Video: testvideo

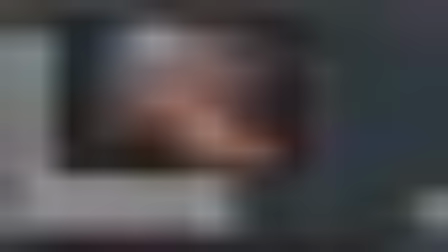Hello everybody and welcome back. So let's talk about lighting the scene.
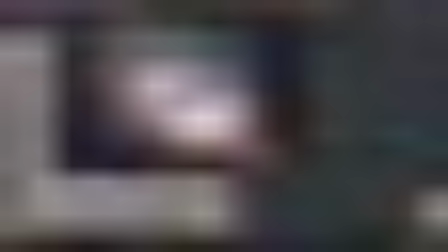Here's a couple of frames that I want to show and discuss the idea or the theory that I went through.
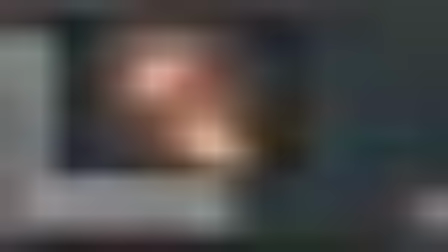So while working on this, we did the focus on the fire and we have a ring of fire that needs to be put in emphasis in the scene.
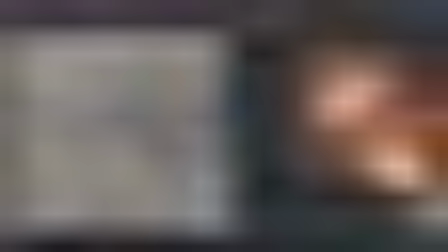And we also have an environment which is here and we'll talk about that in a bit. but
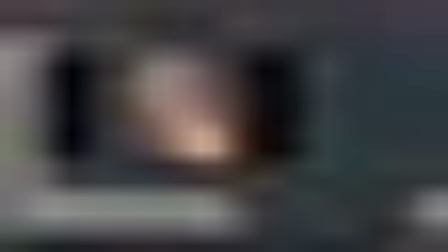basically surrounding this spaceship there is a large ground and there is mountains
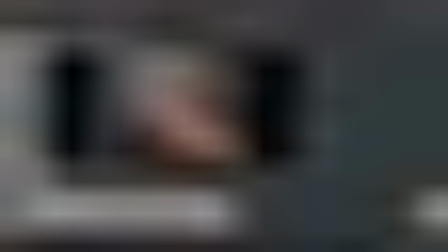and hills covering the horizon now the main the main
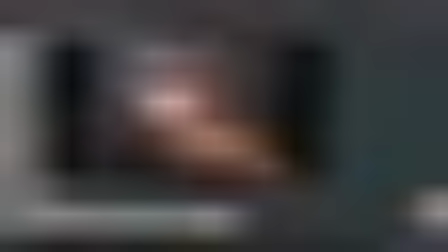thing here is we have few contradictions with this shot the main thing that i wanted to put or to emphasize in this is the spaceship rising with the fire around it but I also have this nice environment that I wanted to
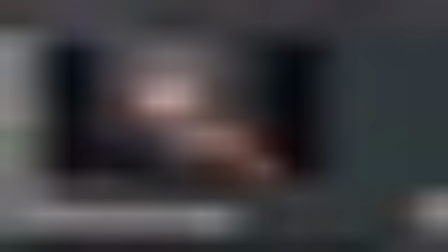show so I have these nice rocks this nice you know setup and I
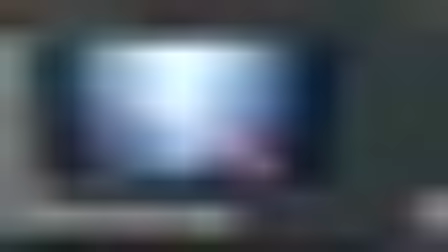thought yeah that that everything there needs to be included and be
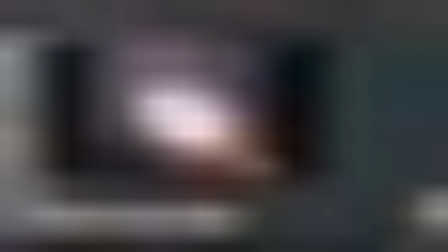visible and the viewer has to see all of that okay so then as we progress in time we get this super lightning super bright light in the center the blue magical effects and
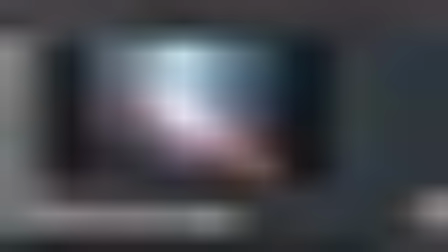I thought well lightning cannot work if everything is bright it has to be dark for us to see it properly so that factor means that i have to keep everything dim and low to balance it with the lightning so that when it happens it's still meaningful
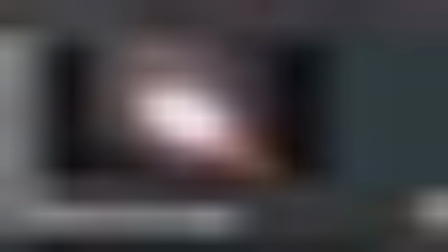the composition works and this is actually very very tricky because if we have lighting sources that changes over time quite drastically it's going to be hard to balance that across the board and if I if we go through here step
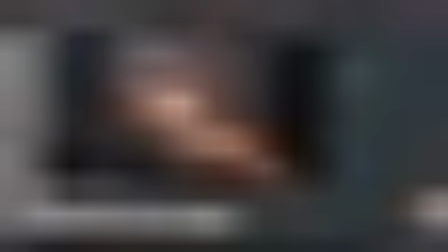through a few frames let me disable caching for this you